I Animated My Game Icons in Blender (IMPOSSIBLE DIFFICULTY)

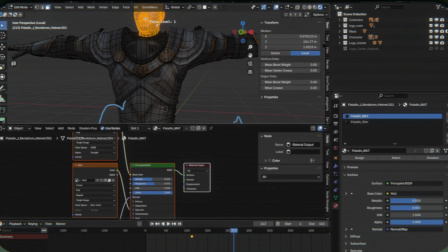[8:08]
And for the armor, all I did was disconnect the pre-canned metallic that came with it and turn the metallic all the way up.
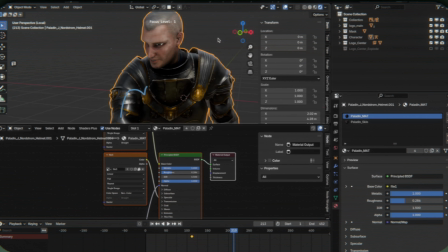[8:14]
And then I dropped the roughness just a little bit so that we can get some nice metal reflection going.
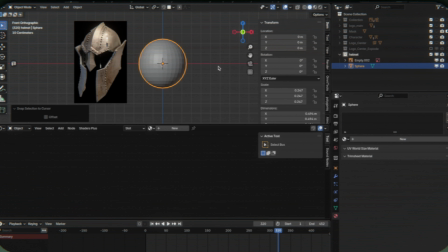[8:19]
Then it was time to tackle the helmet, and for that I just started with a simple UV sphere, cut it in half,
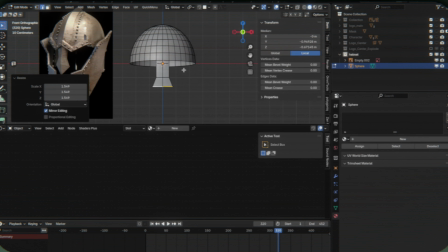[8:25]
and went ahead and just roughed in the other basic shapes by just extruding various planes.
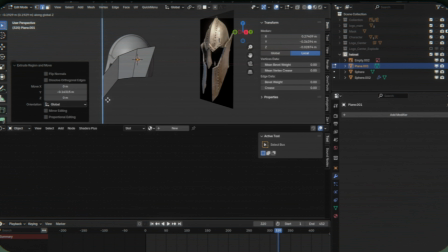[8:30]
For the rivets, I just used little half spheres, and I created a collection instance of those,
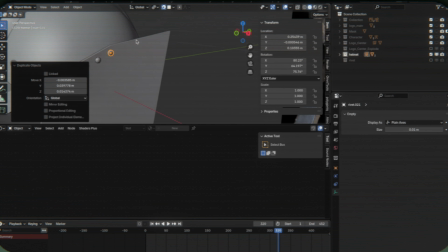[8:36]
made a bunch of them, made the instances real, and joined them all as one object with a mirror modifier on it.
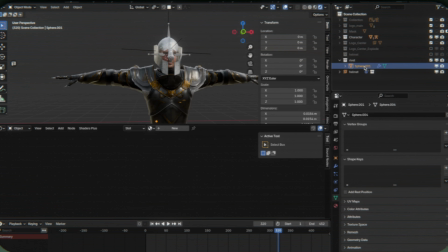[8:40]
And with all of that wrapped up, I just threw a very basic metal material that I already had in my material library onto it, and modified it slightly so that the luster and darkness of the metal match the rest of the armor.
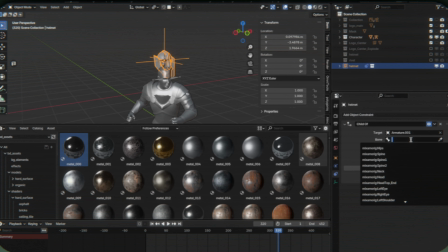[8:51]
Then to attach it to his head, I used a simple child of constraint,
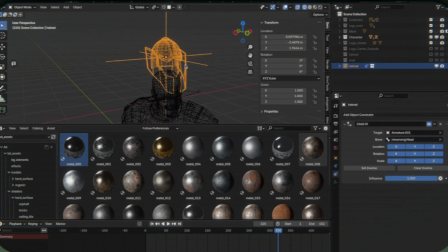[8:55]
and I set the target to the armature that's controlling our knight, and the target bone to his head.
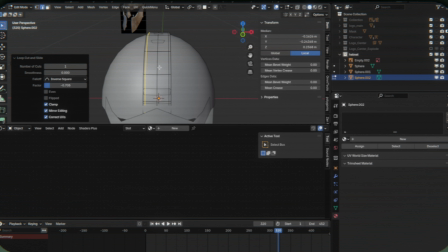[9:01]
I don't know if it bears repeating, but as you watch this, just take the constant reminder that I try and give for every single video that at the end of the day,
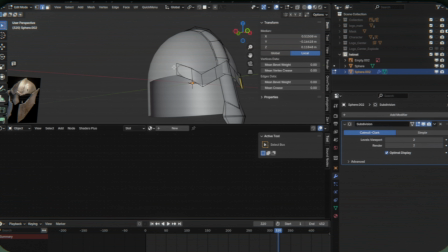[9:09]
everything is just a very basic set of roughed out primitives and extruded planes,
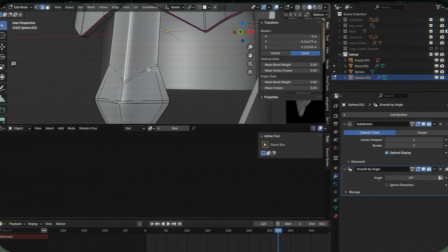[9:14]
faces, and vertices. Nothing is as complicated as you are maybe making it out to be in your head, and remember, if you feel like you're overcomplicating things,
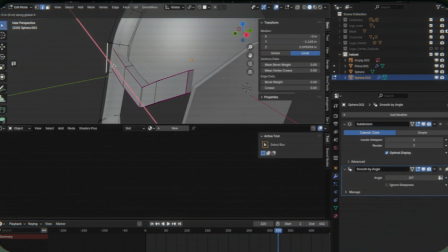[9:23]
you probably are, and there's probably an easier way to do it by just making the thing out of cubes and spheres.
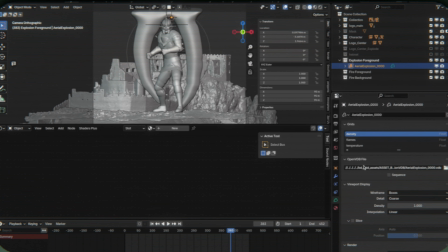[9:28]
And now, with the knight basically roughed out, it's time to go back to doing our explosion. And wouldn't you know it, I happen to have a few of those on hand too in my library. See, Blender can now use a cool new thing called VDBs.
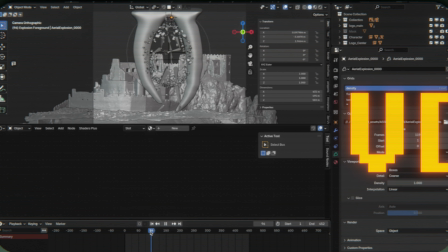[9:41]
VDBs are a file format that lets you store voxel data, and you can actually store sequences of voxel data too.
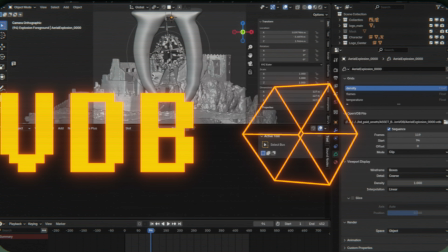[9:47]
And a voxel is basically just a 3D pixel, and it's how you define a fluid simulation.
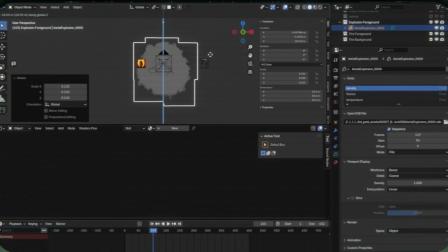[9:52]
So each cell of the fluid is a single voxel. And With the ability to store this, plus the information about temperature,
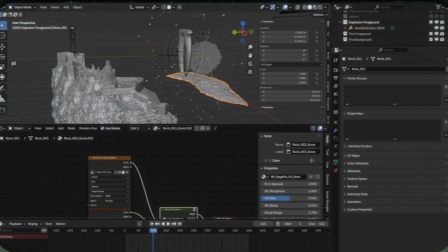[10:00]
flames, and other things that your various fluid simulators can bake into an explosion,
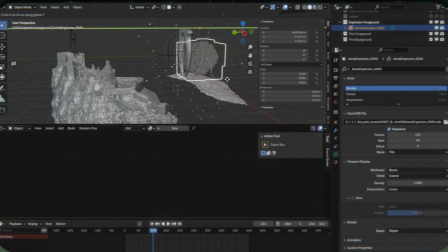[10:05]
you can now transport those explosions to a whole bunch of different 3D softwares whenever you want.
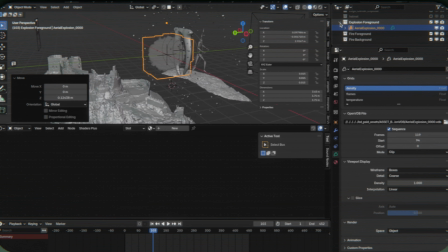[10:10]
So whenever I create a really cool explosion in Blender, in Embergen,
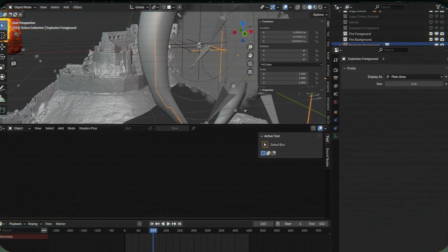[10:15]
or any other fluid simulator, if I really want to keep it, I will bake it out as a VDB and store it somewhere.
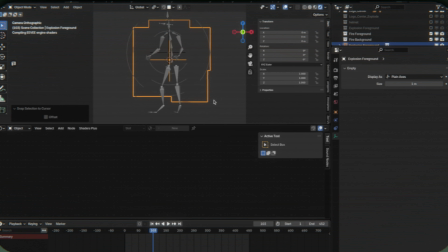[10:21]
Now, VDBs are not small, so this does take up a fair amount of storage space, so that's something to keep in mind if you ever plan to do this.
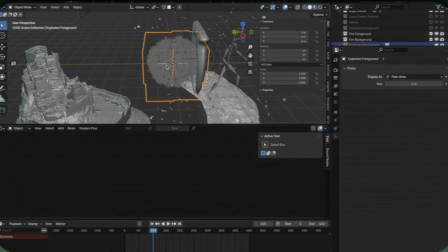[10:27]
But man, is it ever helpful to have a whole bunch of pre-canned explosions on hand, rather than having to go through the hassle of simulating one every time I want something to blow up.
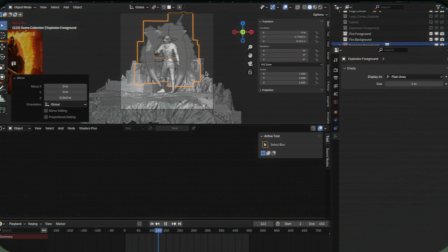[10:36]
Which is a lot. I make a lot of stuff blow up.
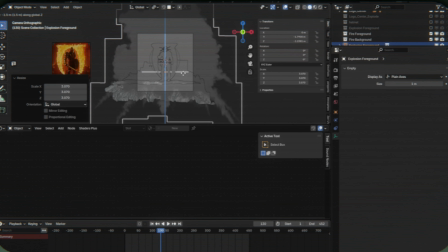[10:40]
I went ahead and stored the original VDB in its own collection and hid it, and I added a collection instance.
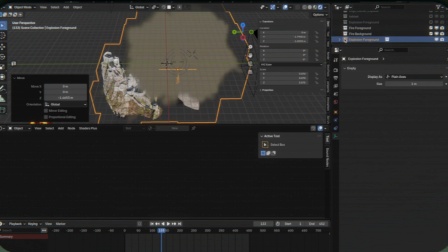[10:45]
And the reason I'm doing that is the VDBs are very cool, but a lot of the cursor snapping tools, especially the stuff with the dynamic context menu, doesn't seem to work well with VDBs yet,
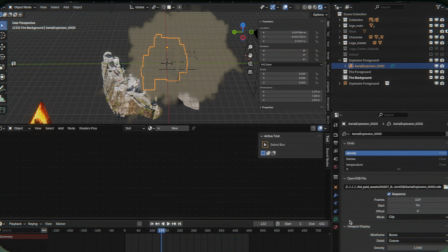[10:56]
but it works just fine with collection instances. And because I rely on cursor snapping all the time, it's really annoying to not have that.
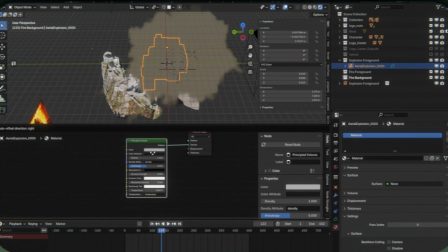[11:03]
The other reason is if I, for some reason, want multiple versions of this explosion, it's much easier on the render engine to have instances of them rather than duplicates. For the material, I started with a basic principled volume, and I grabbed a material that I'd constructed for another project,
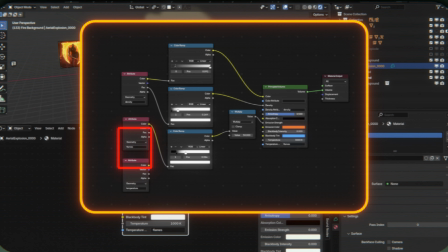[11:19]
and that basically just lifts the flame data, temperature data, and density data, runs them through a few different color ramps so that I can control for color, density, and basically any other property that I'd want, and then pipes them out to the explosion.
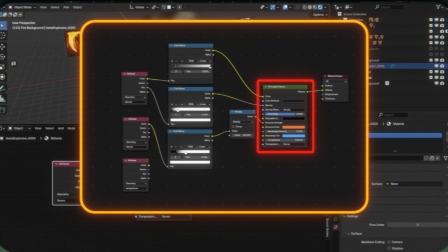[11:31]
And I find that this gives you a really fine degree of control over what you want to do with your explosion, and I'll put that up on the screen here so you can see what the material looks like. And it gets me really good results that I'm quite happy with.
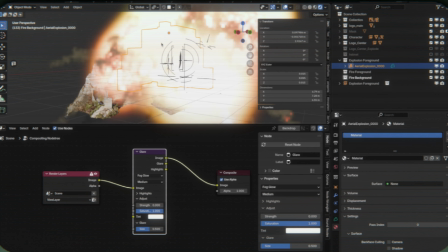[11:43]
I also went ahead and added some glare in the real-time compositor because I'm working in Eevee, and I think the glare makes things just look better in general.
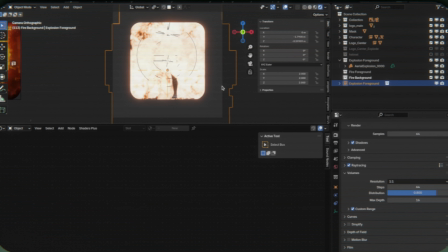[11:50]
And then I went on to dealing with the fire. Before I could put the background fire in though, I had to make my night disappear. And I could do some kind of complicated material blending,
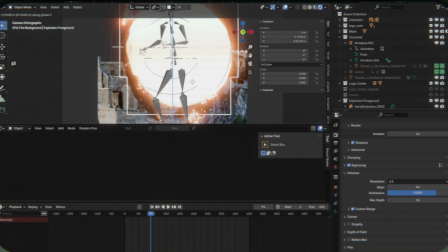[12:00]
but because I have this convenient explosion that I set up hiding half of the scene, instead I just keyed the visibility. So as the explosion covers the night, the render visibility turns on. Before that, he's gone.
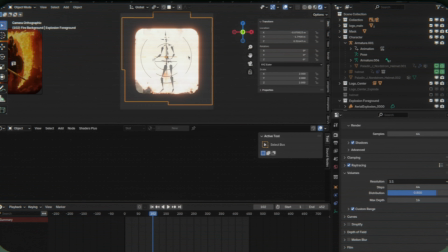[12:11]
As soon as the explosion is covering where he will be, he becomes visible.